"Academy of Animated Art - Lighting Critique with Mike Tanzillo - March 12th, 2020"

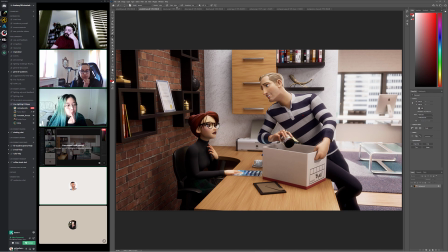503s
Yeah, I actually found out what was the problem. There was just like because of the displacement map, it was like making like moving the geometry. So I just added like edge loops to like make it more like a corner. But I think it's better.
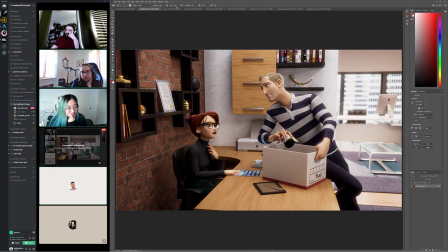519s
I think it look as bright as before. It's interesting because now that I'm looking at the textures on the walls, is this wall? Is this supposed to be like concrete, or is it supposed to be like wallpaper that looks like that because it's an office? It was like some kind of,
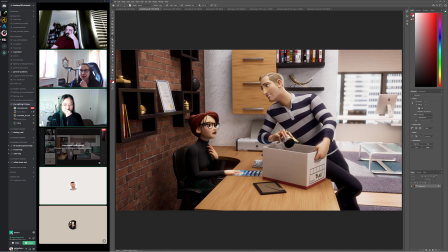536s
I guess kind of concrete if you want, but I don't remember what it's called, like the plaster that they put sometimes on the walls, like that makes some kind of texture. I just don't remember the name of it, but yeah, that's pretty much what I was going for. Okay. I think we should smooth out that wall. I think it should just be drywall. Yeah, okay.
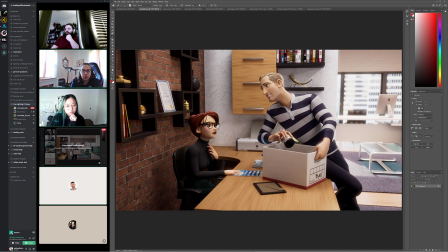553s
I think so, because a lot of texture with the brick wall and then that next to it, it's maybe a bit too much. And then with the brick wall, looking down, because we're kind of seeing it a little bit at an angle, I'm kind of aware that it's flat in there now that I'm kind of looking at it.
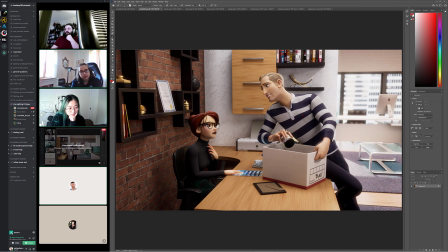568s
I'm wondering if we couldn't get a little displacement in there, or if there is some, just increasing it a little bit. Yeah, there is some, but maybe I didn't put it high enough, so. Yeah, it's not bad. It's just like in this region here, it looks like a flat texture on a flat surface.
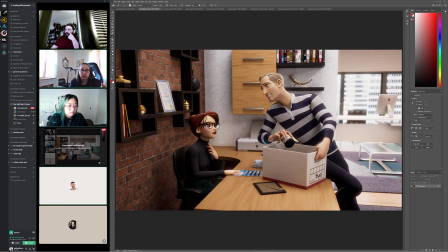585s
So. Yeah, probably because the light is like shining on it directly at the bottom. You see some shadows, but like, yeah, it looks flatter there. Yeah. I feel like the displacement isn't working. Like it's not taking effect.
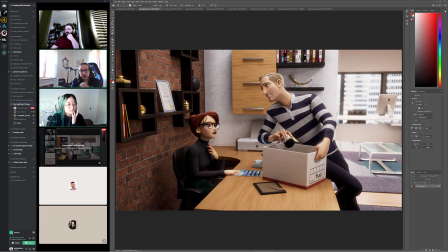600s
Yeah. Well, it is because I saw the ambient occlusion. Oh, okay. Yeah. Yeah. But it might just not be deep enough. So just take a look at that. In terms of the rest of it, like we were talking about eyeglasses with
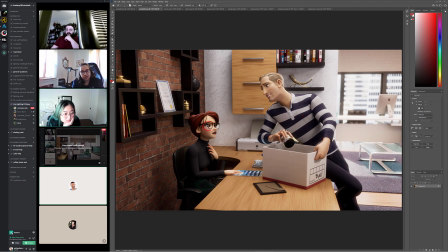621s
with Ashley, but like these glasses I think actually look really good on her. Like there's like you get a little bit of the warbling because we're kind of looking at them from an angle, but I could still read her eye really well. There's some reflection, but it's not distracting. I think for this still anyway, I think that works really well.
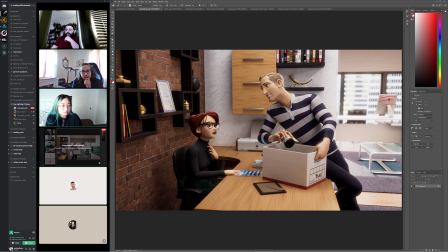639s
And like some of the stuff, like the back of this iMac back here, or this Mac Power book. What are the desktop ones called? Just a Macintosh computer. Just the Apple computer back there. The back of it looks like that nice brushed metal. I think that looks really nice. There's like diffused reflections on there that look really great.
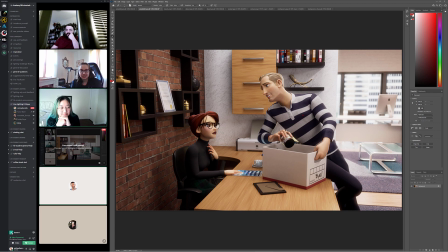659s
I think everything else is looking, between these two images, I think everything else is working pretty well.
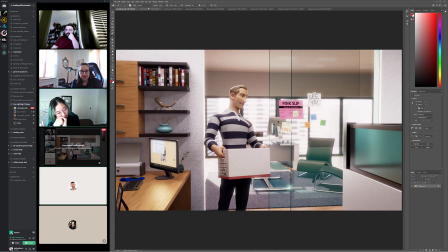665s
I don't know, Aaron, Diana, Ashley, do you guys see anything? Yeah, I mean, on the glass door, I'm guessing that's a reflection from the thing that's in front of it. A little green, or is it like this here? Yeah.
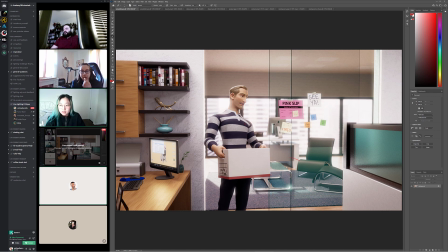685s
Yeah. I can't hear you, Annabelle. Is it just me? No, yeah, Annabelle has mic issues sometimes, I think, right? Yeah. No. Sorry, I know. Yeah, I'll try and read your lips. You're good. No, I'm just kidding. I can't do that.
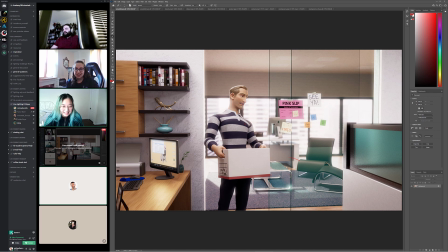703s
It does look like it's a reflection of something off camera here. I don't think it's this. I don't think so. Maybe that, because it feels like if the camera was up here. Oh no, it's the wall. Yeah, I'm thinking it's this in front, the white one.
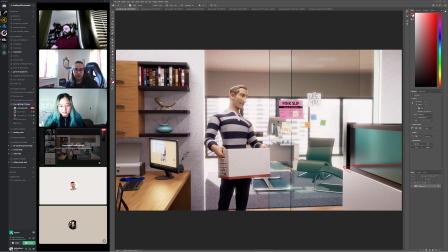721s
Yeah, it's the white wall, but it's got the tint on it. Maybe just diffusing those reflections a little bit, like I don't know, just because like this line is. Yeah. Just that line. Yeah. Because like it's funny down here, it doesn't bother me as much.
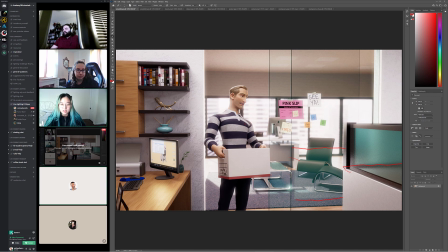741s
Mm-hmm. Yeah. So maybe just diffuse those reflections a couple pixels. I like giving somebody a box that says you're fired on it too.
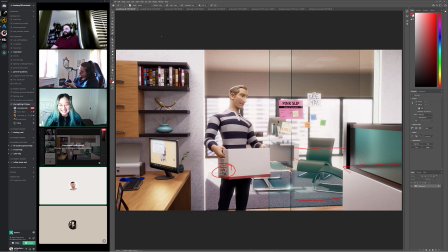754s
That's really good. It's really funny. All right, let's hop over to Diana's.
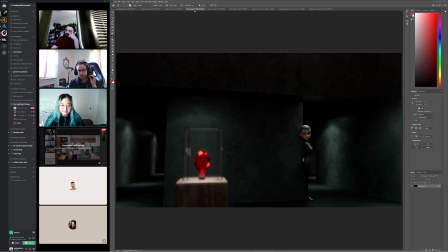760s
So I think this is looking a lot better. Yeah. And I like the rack focus that you're doing on it too. Yeah, I think from there it's just and let me look at this. And I like this little bit of spill too.
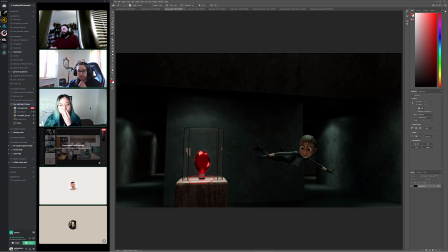778s
Was that there yesterday? No. Yeah, it's nice because it's really kind of tying it in. I think you might be able to push these bright values even just a shade brighter too. Mm-hmm. I think you're definitely, because like
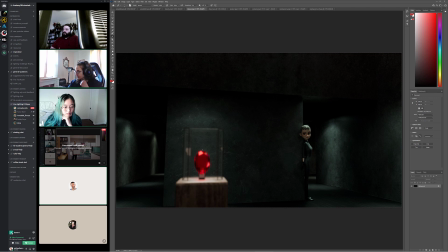799s
it would be cool because if that goes brighter here when it goes out of focus, you might be able to sneak in like a little bit of a like a bokeh type of a pattern, like out of focus blur on it that might make it look even prettier. And then when you zoom in, you're like, ooh. And then but this like thickness on it looks really, really good.
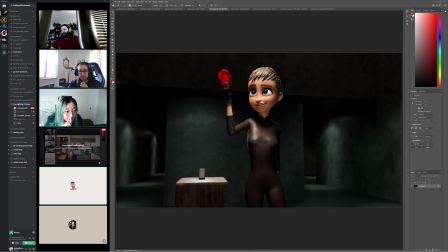817s
And then once we get into this pose, it would just be like I'm getting the reflection in the eye and stuff. But everything else feels pretty good. Can you guys hear me now? Yes. Yes. Oh, okay, cool. Also, and then just watch out for like there's this blue.
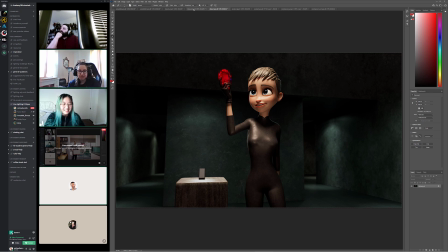834s
It's gonna be like it's gonna suck because you're gonna have to chase down some rogue, and then there's gonna be a point too where like something like this, you're like, I don't know where that's coming from, and it's like, just go in there and just kind of paint it out in a couple frames. Yeah. But yeah.
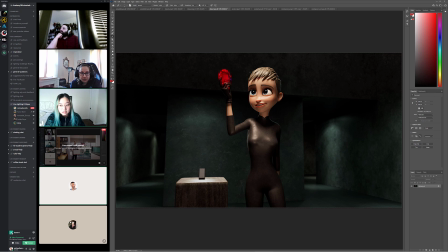851s
Yeah, the ruby looks really gorgeous. It's right? really pretty with the shine and everything. Yeah. Yeah, it's so stuff like that. Yeah, I had a sequence in
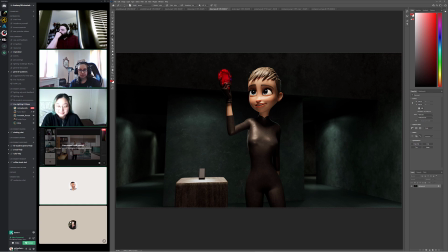866s
Ice Age 5 where there was like this pink crystal-y thing that was like super important, and like it was, and we had such a hard time of making it look special and like making it look, and I was like, and I felt your pain a little bit when I was giving you those notes because it was the exact same stuff that I was getting of just like,
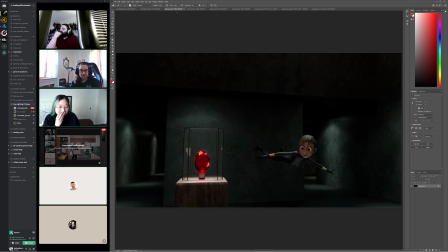885s
yeah, it just needs to like feel more special, and you're like, I don't like, I agree, but I don't know how. I don't know how. But that's where that's the, I mean, now that you're kind of you've got it,
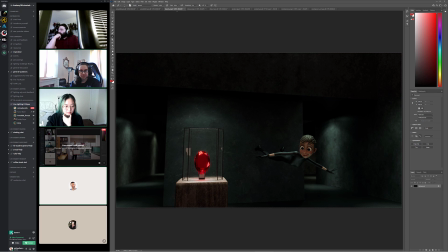902s
that's like the challenge of lighting, right? Like how do you make something look a way to give somebody a feeling, which is really hard. The depth of field, like the different ones between the first two. Yeah. I was going like this was the original plan. It was going to be in focus and then out and then in again.
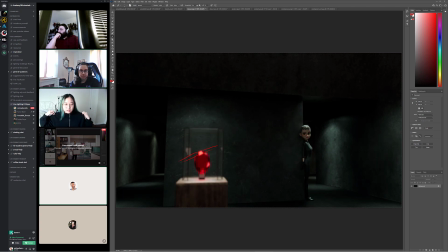922s
But the shot is like kind of fast paced, so we'll see when I render it if it's too much, and then I might just keep it out of focus for a lot of it. But I don't know if that's. So because she.
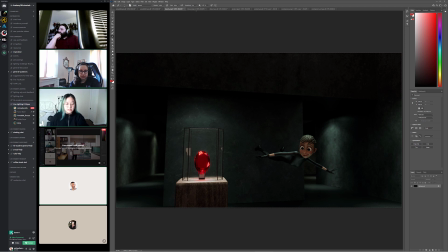937s
When she comes up, it'll be in focus, but when she's in the back. Yeah, I think. Yeah, I mean, give it a try. Yeah. Is that in render or in comp? In comp. Okay, yeah, so you can play with it a lot. Yeah.
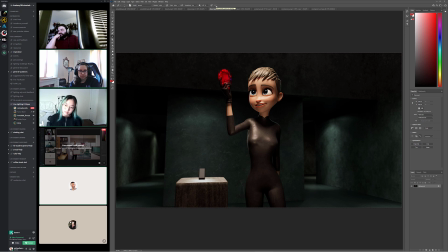954s
I may be in the minority, but I tend to, unless a shot is longer, I tend to just have one rack focus, then a back and forth, because it starts to not feel. Yeah. It feels like a spastic camera operator and not a.
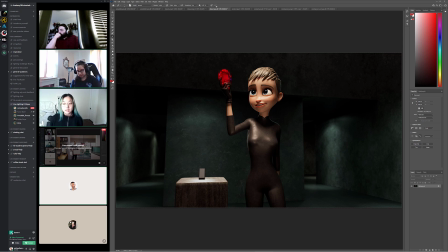972s
You know what I mean? Yeah, so I agree. It's too fast. So do you think the having focus on her is okay? Like it doesn't look weird out of focus in the front, or does it look like it's too much? No, I mean I think it's a little more than what would naturally be there, but I like it,